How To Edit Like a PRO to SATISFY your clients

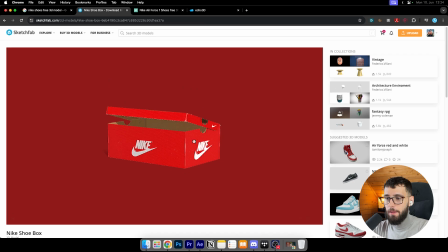(32:57)
First for the shoebox, I removed like the top, and then I removed the bottom,
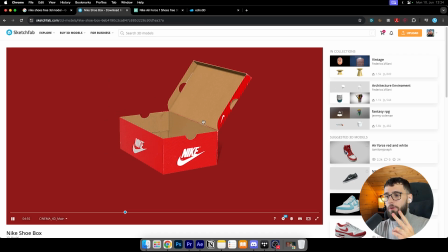(33:03)
so I could actually have two separate files for the top of the box, for this part of the box,
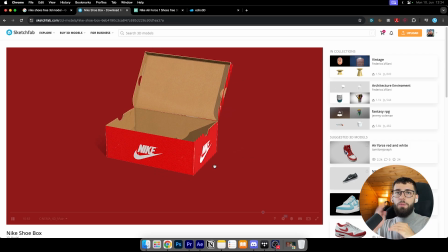(33:08)
and for the bottom part of the box, so I can actually open up the box on my own in After Effects when I want to.
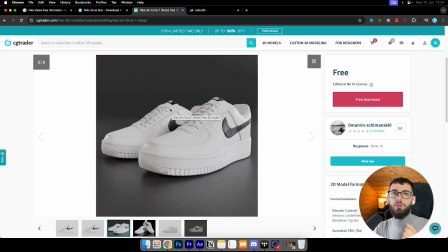(33:14)
Also, for the second shoe, I just removed it to have just one clean shoe on the screen visible, so I don't have too much going on the screen and people will click off, and to just make it more clean. And that took a long time. So if you do not work with 3D files and just like did not do it at all so far, maybe this tip could have saved you hours and hours, because this took me almost a whole day to figure out.
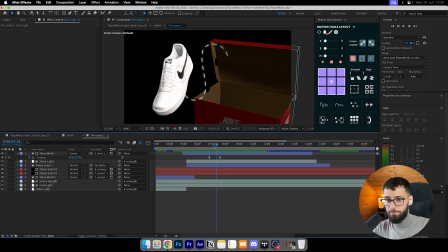(33:40)
I could not find a solution, and it was like really hard. So what I did, I position, scale, orientation. I, of course, made this 3D layer smart object turned on here, or not smart object, pardon me.
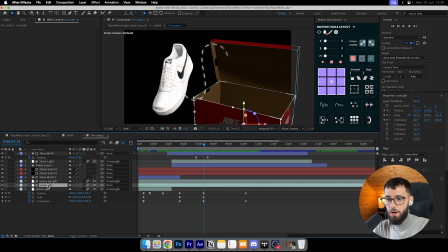(33:54)
It's a 3D layer object. It's turned on for the shoebox, bottom, top, and for the two shoe files that I have here.
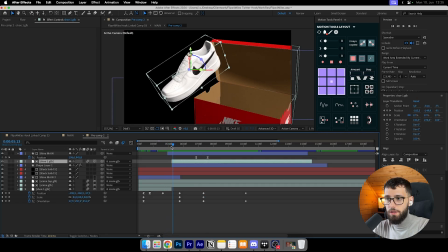(34:02)
Why do I have two shoe files? Because once I have basically the shoe coming out,
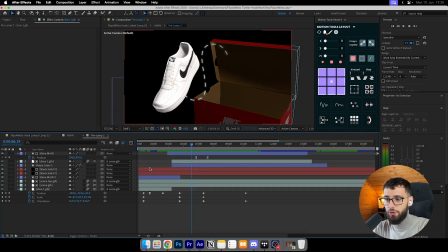(34:08)
I wanted to have like a line below the shoe going from here to here, like this. And I wanted to have below the shoe, but I have also a black solid layer here that blacks out the shoebox, which I wanted to do. I will show you why I did that in a second, why I blacked out the shoebox here.
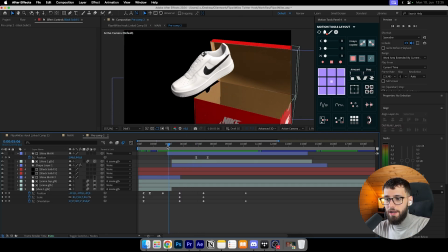(34:26)
And I wanted to have it like this, so I needed to duplicate the shoe with Shift, Command, and D. On your Windows keyboard should be Shift, Alt, and D. I'm not sure about that. I just split and duplicated basically it like this.
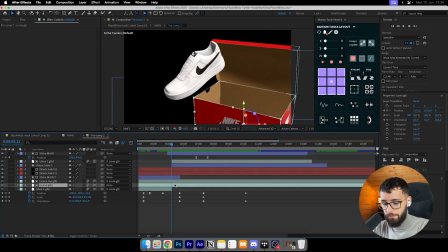(34:42)
So if I can show you like here, Shift, Command, D, it creates another duplication layer here.
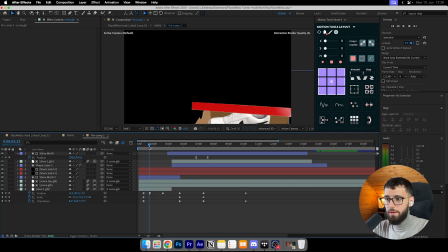(34:48)
And then I just went from being, from have the shoe in the box, like opening the box up, like this is the bottom and this is the top. Going from here, I moved up the box,
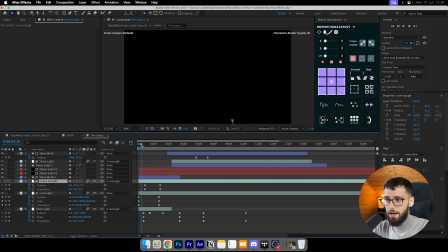(35:03)
and let me just show you actually. Just have the box coming up, and also have always added the shine. Let me just show you without the shine. So I had the box bottom coming up, and also have parented the top, like this one,
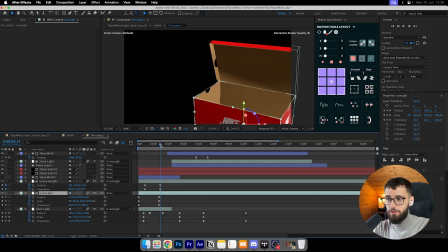(35:19)
onto, the box bottom, because the box bottom is actually, pulling up, and all the, the top here is doing, the top of the shoebox is doing is just opening up. That's it. Orientation and positioning, keyframes opening up, boom, and then keyframe here, stopping it,
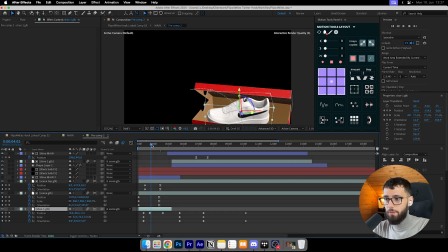(35:38)
and then all I have is just having the shoe going from being in the box, coming out of the box, and being on the left screen.
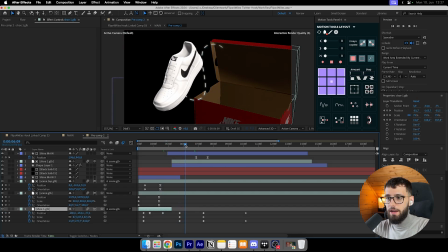(35:47)
I did not put it too much on the left side. I could have put it here. I decided to go with this one, so I don't have, maybe people are watching on a TV, on a big TV, or watching on the phone, or watching, on this computer screen.
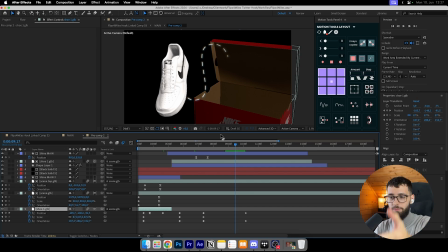(36:02)
They don't want to watch like the completely left side of the screen. They want to stick their eyes into the middle. That's where they have like their attention interrupted by something else or whatever. It's the animation should be always centered and kept like really just more in the middle of the screen,
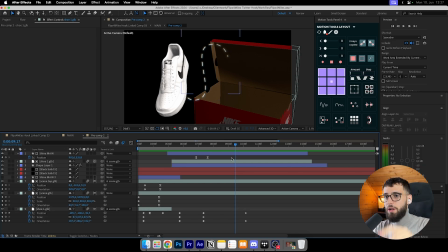(36:20)
not really too much outside of the screen. Like most of the time, if you want to make it aesthetically appealing, that's what you're gonna go for. Of course, it's not for everything. It's just what I do to make this one simple and aesthetic.
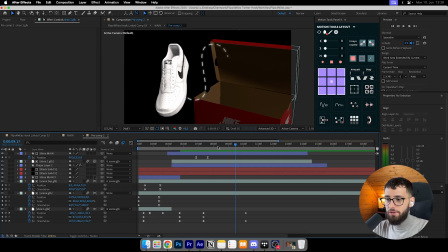(36:36)
Okay, with that being said, I also added a shine to the shoe, but this was more later when I finished the project.
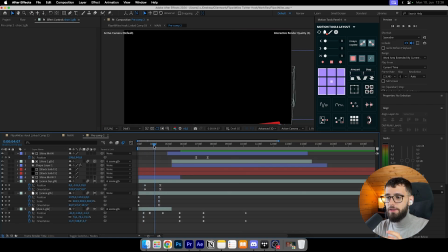(36:44)
That's what I wanted to add. I wanted to add a shine on the box, like when you see the white gradient here going from left to right. Let me just show you. It's this one. It's just a shine effect.
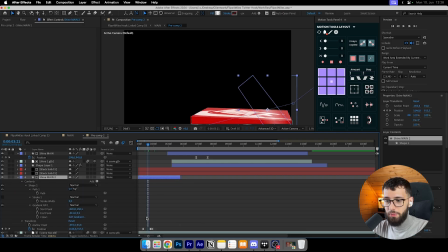(37:00)
It's pretty easy to do. I have a positioning keyframe going from left to right.
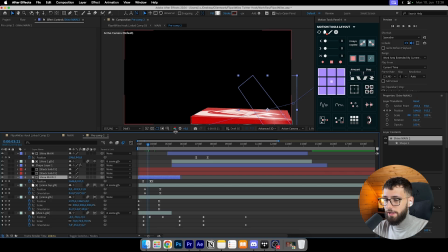(37:05)
You see here, it's just a rectangle, and the rectangle has a fill.
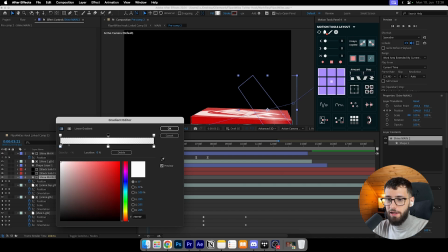(37:09)
It has in the middle 100% opacity and white color, and on the outside there is 0% opacity, opacity.
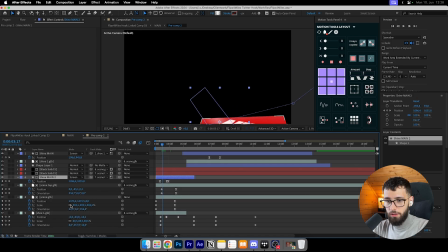(37:17)
And then you just have your toggle mode, like your mode to screen. So it actually, it's not just normal and white. It's actually screen. It just looks more added into on top of the shoebox.
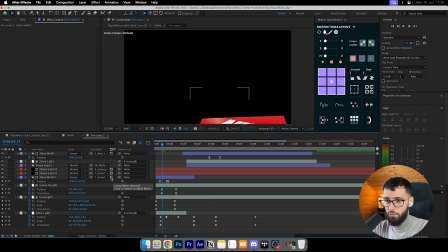(37:32)
Okay, so, and then I also just added the Luma matte stuff here. Like I just selected this one. And then I also added the track mats to the top here, basically. Okay, with that being said, I have two black solids, which I wanted to show you.
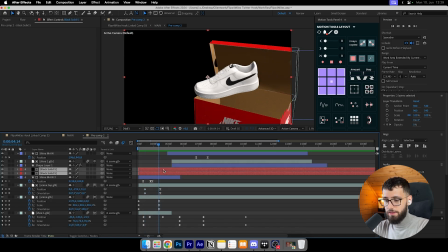(37:49)
And these are having opacities.
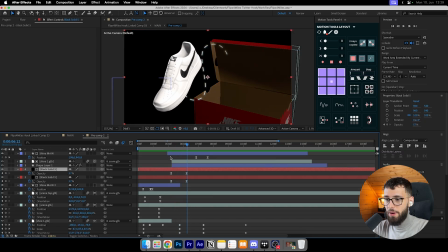(37:52)
So it's now at 0 opacity, and then it's like 57 opacity, which helps to black out the shoebox.
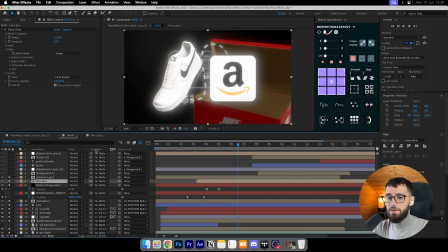(38:00)
So I can focus more on the logo here as well. Because if it's not blacked out, let me just show you like this. It's like a little bit distracting. It's distracting from the logo here. He's talking about he made this in the first 10 months, and he says he sells name branded products on Amazon. I had to Google what name branded product is, and that's one thing I can like help you guys, new editors out there. You as an editor need to know the niche. So if it's the finance niche, you need to know about, dropshipping, affiliate marketing, about entrepreneurship as in general. Just if you're just watching a lot of videos, you will learn a lot about it. So if you watch like podcasts and videos, you will be fine. If you are into gaming and you edit gaming videos, you are more likely to know what's going on in the game. And if you, let's say you're editing for a strategy game that you never played, and he's talking about something very niche into this, and you just have no clue about it, you will not do a good job. So, or if you have like editing about affiliate marketing and he's saying a bunch of keywords that you don't know about. So I had no clue what name branding products was. I had a kind of like an idea maybe, but I went on his channel and saw like that he explained it in a short, I think. So then I understood it. I was like, okay, what name brand product does he sell? And then he had like Puma slippers on his Twitter page. And I was like, okay, I could either go for Nike or I could go for Adidas or both, or let's also just go for a Nike shoe because that's also a name branded product. And I think he talked about that as well in a video on his YouTube page.
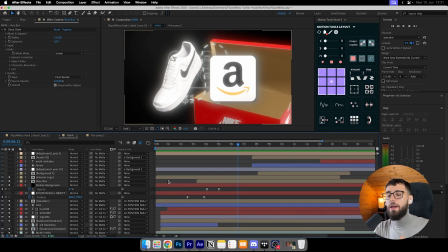(39:37)
Basically, I just figured out, okay, what is he talking about? And then, okay, how can I explain this easily and make it really aesthetic? And also, I had in mind to blow his mind away, kind of like from these editing styles. I wanted to showcase what I can do.
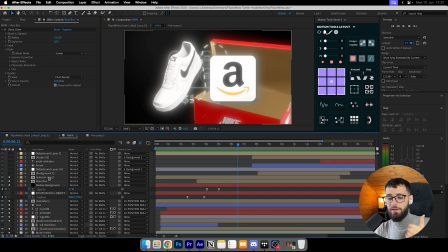(39:54)
Like, this is not only learning what I can do and practicing what I can do and teaching what I can do, it's also showcasing what I can do to the whole world on my Twitter page, to potential clients, to potential people I can mentor or help, editing with.
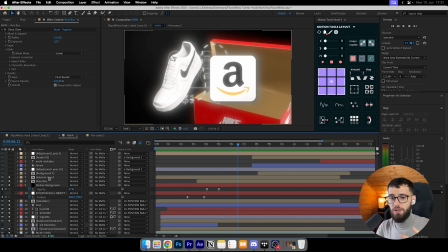(40:11)
It's just so important for me to blow people's mind away, not only explain this concept in a good manner, but also in a really, really aesthetic manner. And I will come back to this because I can help you out in actually doing it on your own as well.
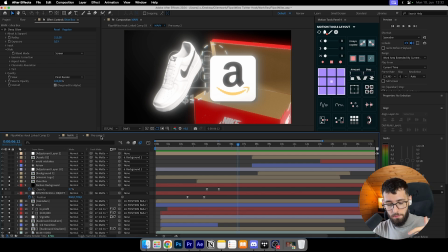(40:26)
So not only by watching this video, but also by what I'm going to tell later on in this tutorial.
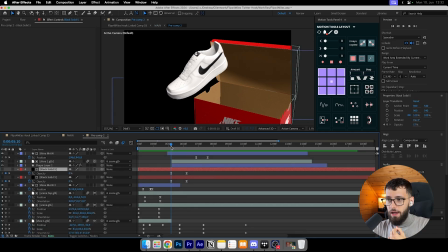(40:32)
But going back, that's why I went and blacked out basically the shoebox. So there's this line going from left to right with a trim path effect.
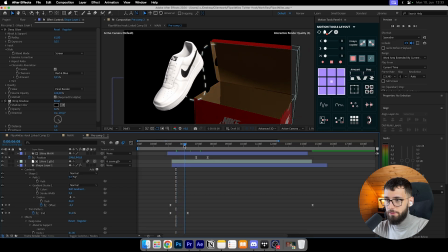(40:46)
So it goes from left to right, boom, like left to right. And I have added a dash onto the stroke. And I did this actually with this pen tool. I just painted it like this. Not painted, pardon me, but I just draw it out like this.
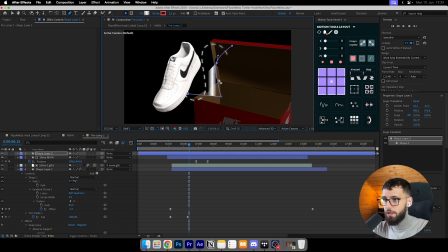(41:04)
I could show you like this. And then I just clicked option. And then I just kind of like did this. And I just moved it around like I wanted to have it.